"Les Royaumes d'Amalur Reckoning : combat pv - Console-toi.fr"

PEGI 18
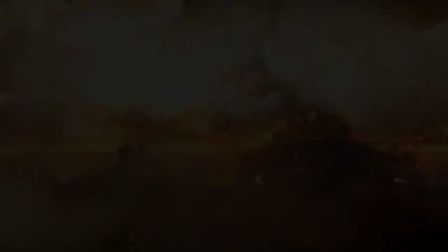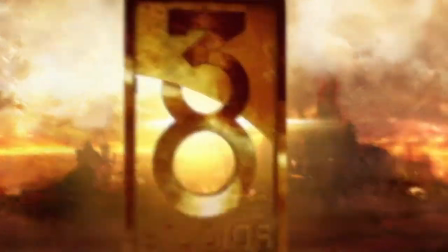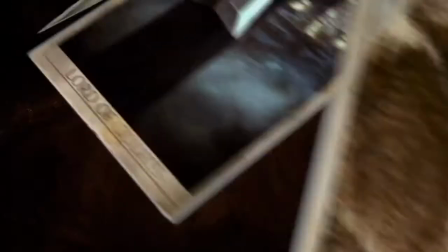So with Reckoning what I wanted to do is really bring the hardcore action moment-to-moment
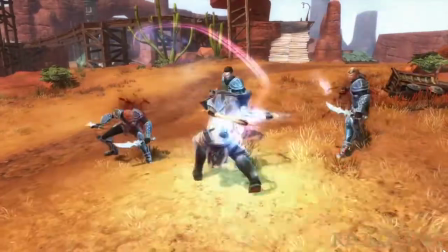button presses and choices that players have with the action game or a fighting game into the RPG stance. So you're not looking so much at DPS and like math over time,
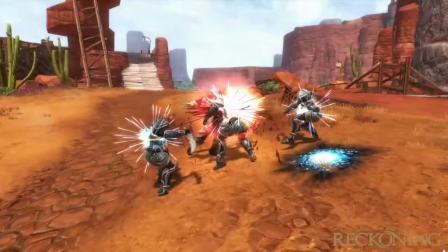you're looking at which attacks I'm using over time and how to defend it properly and where I am in relation to each enemy. That's the thing we play RPGs, you go, you do the RPG elements, but you're like, oh man, I gotta go fight this, in this dungeon, this is gonna be boring. You got the like slow, and that's my combat. Yeah, you're not looking forward to fighting, but you're looking forward to the story because it's so interesting. We really wanted to bring the RPG gamer a little bit more to the action side.
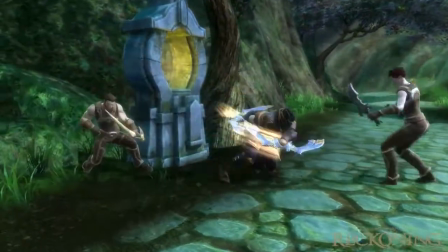If we had cool hardcore stuff, or the hardcore action gamer to like get into and understand, that's cool.
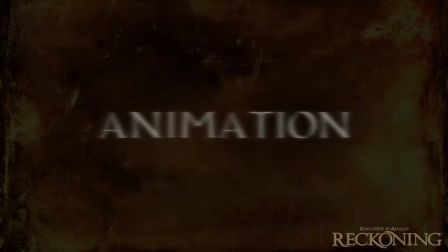But we really wanted to be bringing all that fun to the RPG gamers. The key to a good animation is strong poses.
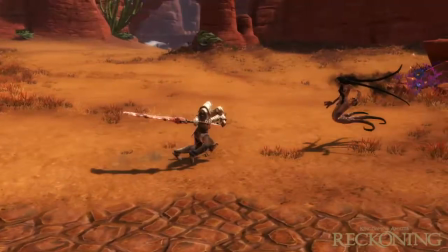I feel like if you look at our combat, and hopefully when you freeze a frame, as you did,
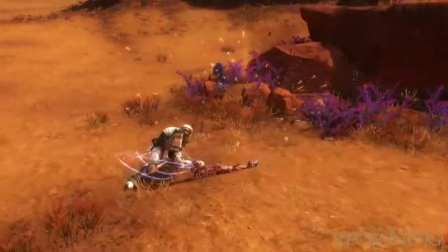that you have a strong pose there, and it's dynamic, and you can tell exactly where the swing is coming from,
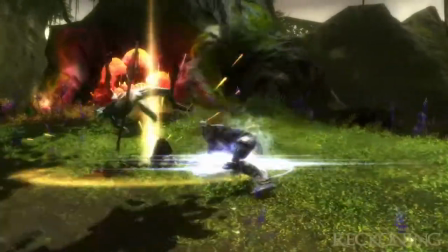how heavy the weapon is, and basically how powerful the player really is.
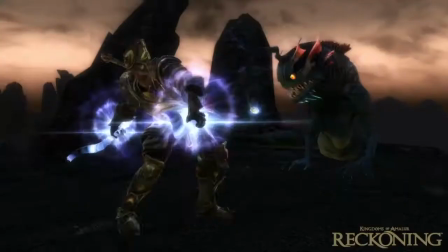Wanted to be badass, strong, raw power, no soft type of thing,
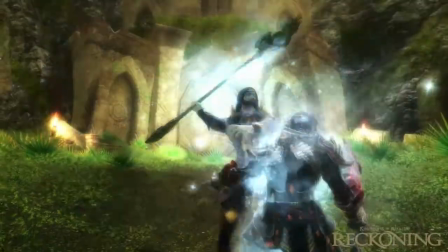no whimsical thing, it's It's all just hitting hard, it'll mess you up, clear the room type of action. We tailored our poses and our animation to the control, like we really try to push that as far as we possibly can.
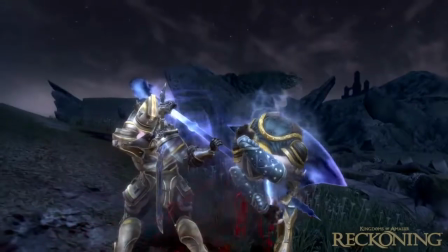Everything about every button press is that there's pregnant action to it.
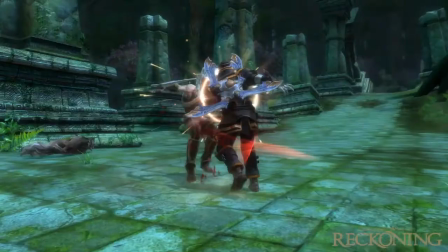Todd McFarlane really speaks well to it. Young and his team are really all about seeing each pose, each pose being strong, and then my job is to make it feel like I did that with that button press. It wasn't anybody else, that was me. So there's only one way to do an action RPG in the style that we're doing, and that's to sit the animators and designers side by side. That was like the key of making all of this possible. Designers have their own mind of how things need to be for damage and hit reacts and timing, and animators have their own mind for how to make it look good and how to make it look like it has proper weight. It's a lot of back and forth. Sometimes we're like, alright, it's not going to look the best, but it's going to feel good.
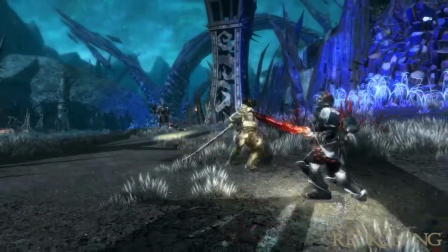And the designer's like, okay fine, you know, you can have more frames, it's gonna be a little slower probably, but it's gonna look good. You see it in-game, all the fluidity of the player's moves and the NPCs and how the enemies work with the player and everything. To the sync actions, to the stealth kills, to the phase shift kills, how everything transitions so smoothly. It's a direct result of us sitting together and implementing all this stuff together.
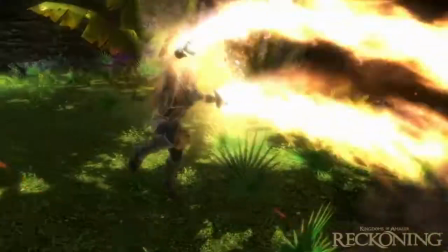I'm a big believer in telling the animators, get off your seat, act it out, because you got to really feel it inside before you can kind of put it on the screen, you know?
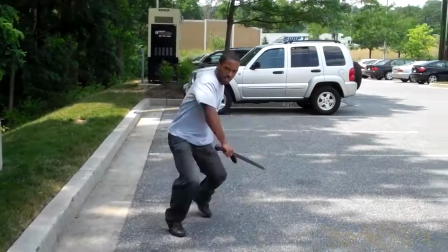Just go crazy. It's hard to describe, but as an animator, you want to make it as believable as possible. And you got to believe it first, I want to say, before you can make other people believe it. Like get into the essence of just you just just grabbing on your strength for me from there Your inner strength I should say and just doing what you feel.
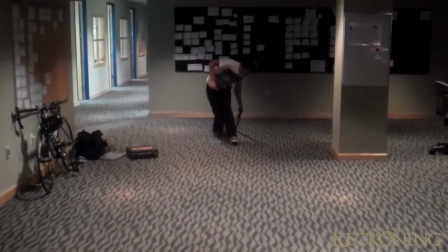No, no like training involved just Just just Hail Mary with these weapons.
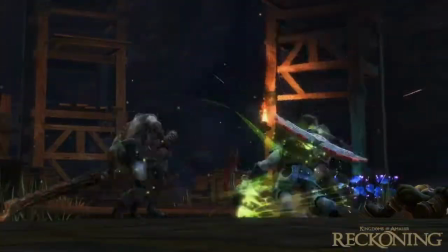See what you can come up with. We want to make It believable at the same time. We want to make it awesome We're like you're like wow. I know that's impossible, but I want to do that
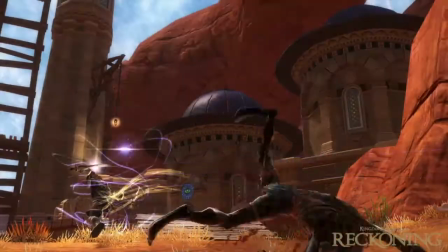So in reckoning what we've done is we built a combo system that lets the players sort of build out the combos in a way they see fit, but it's built to be balanced also as a sense of risk and reward. So at the very bottom level, you have your basic attacks, and these are the first hits of your combo chain.